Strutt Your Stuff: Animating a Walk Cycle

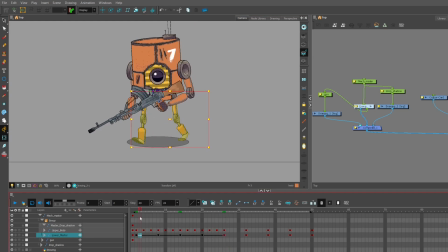But the legs are going to stay as evenly spaced as possible, because if you want a walk to look as normal as possible and as good as possible, you want the feet spacing as constant as you can make it.
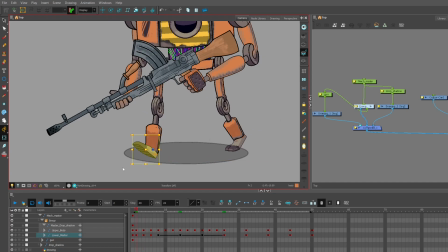Because if you have a foot that moves back more and then the next in between it sort of moves back less and then it jutters back again a bit more and then a bit less, it's going to look rubbish. So if you're having trouble with feet spacing, use that technique I told in the beginning with the little grid thing.
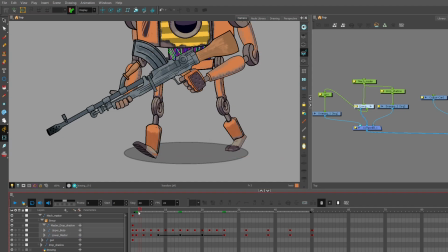Okay, so in-betweens.
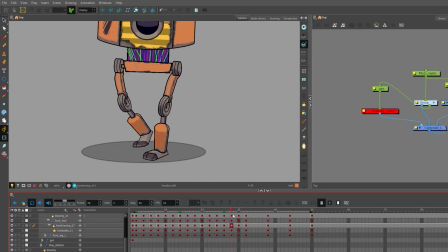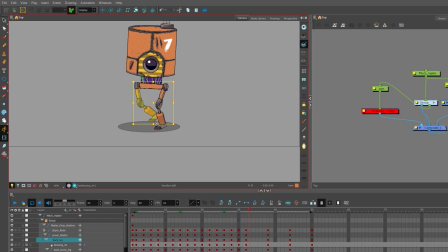So I've isolated the feet and the torso here. I got rid of the hands for a second, the arms and the gun, just to see exactly clearly how the legs are working. And they're working okay. Like I said, it's just the legs are going at the standard walk, which is fine.
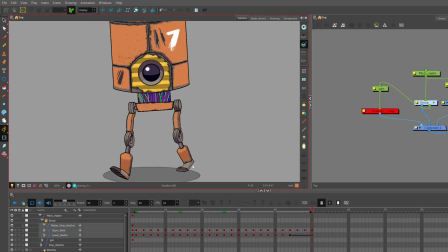All the juicy, lovely stuff is going to be in the torso and the arms. And I'm going to add a character on top, actually. There's going to be a girl I'm going to add on top, but she's going to be kind of showing off the wave principle.
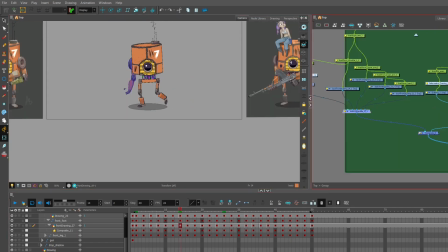But I'm just finishing up the legs here. So I have the legs done and the upper torso, the upper body is sort of rocking back and forth. That's fine. It's not really done yet, but let's see how it looks with a gun. Yeah, okay. That's a basic walk. It's working. So I'm going to start working on the arms now.
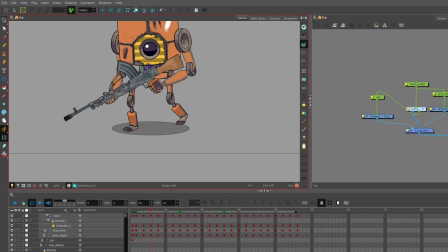Now the arms in this are, again, very heavy. He's a big robot, and it's going to be overlapping action. In the same way that you would have a character's hair and cape, let's say, or dress maybe, flapping around,
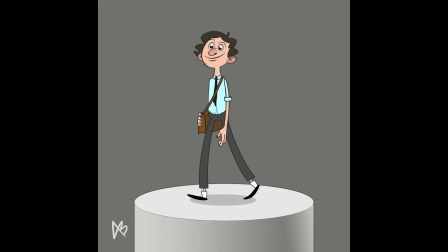overlapping the primary action. In a regular walk, you would have a character's arms swinging back and forth.
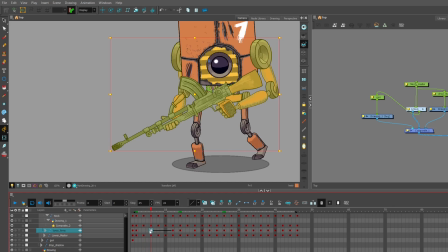In this one, because robot guy is holding a gun or holding a prop, it's going to be a little bit different. So what I'm doing here is I'm going to have the gun, when he steps down, his arms are going to not raise up, but they're going to stay in place. And then as he hits the recoil, his arms are going to spring downwards and then back up to give that sense of weight of the weapon he's holding.
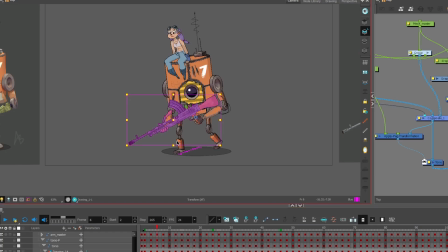So you can see here, if you just keep an eye on the gun, it's going to spring up and down. So here's the down, and the gun's going to land,
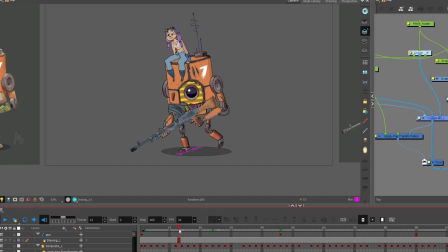maybe 2 frames afterwards. Bam. And then it's going to drag back up, and it's going to repeat.
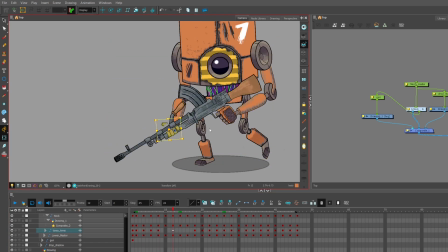So with the arms, I'm dragging them now. I'm dragging them around, and I'm going to speed this up a little bit because I'm going to get to the body soon, and then I'll get to the secondary character in the scene. Okay, so here's the walk thus far.
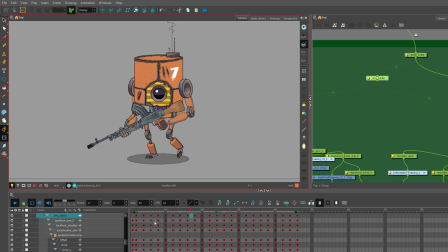The arms are basically working. It feels a bit janky still, like there's something popping in there in the legs and the arms, but I'm on my way.
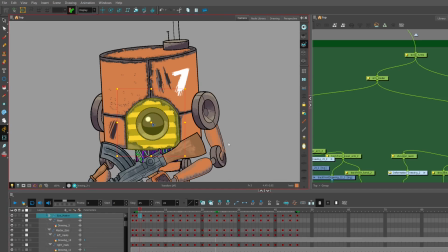I'm about 60% there. Now I'm going to start working on a bit of rotation on the head. So I want his torso kind of swinging back and forth.
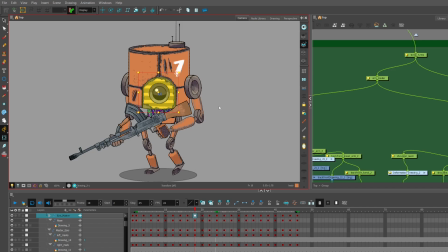You see that in regular walking humanoid characters, their heads will rotate slightly when they walk. And if you just kind of watch humans, regular real life people, heads do swing back and forth a little bit, but I'm going to give that to him.
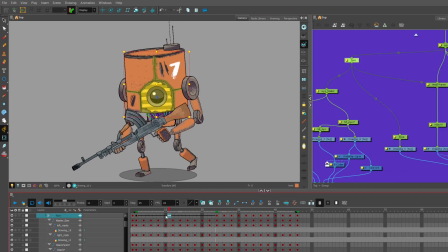And I'm going to make it quite subtle. I think you might see it here. I really go for it, and it looks kind of rubbish. So I toned it down quite a bit.
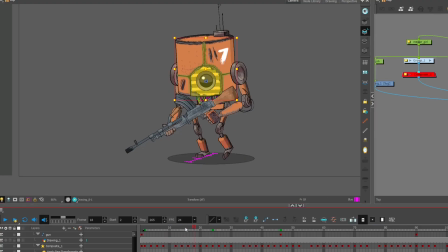So if you look here at his facial features, I'll zoom right in.
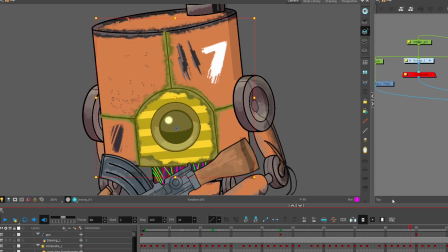I give him a bit of a head twist. Don't mind these features, these bits of I
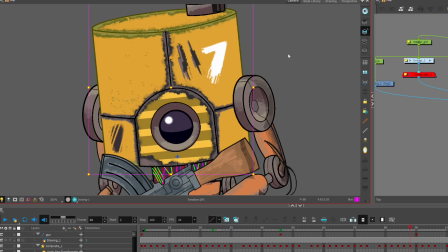don't know, texture, debris looking rusty bits don't rotate, but that's fine because it's subtle enough that
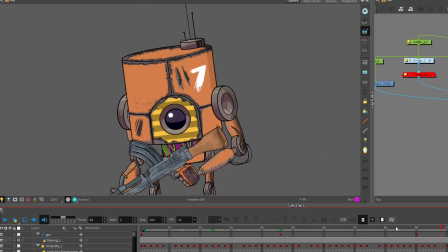you don't really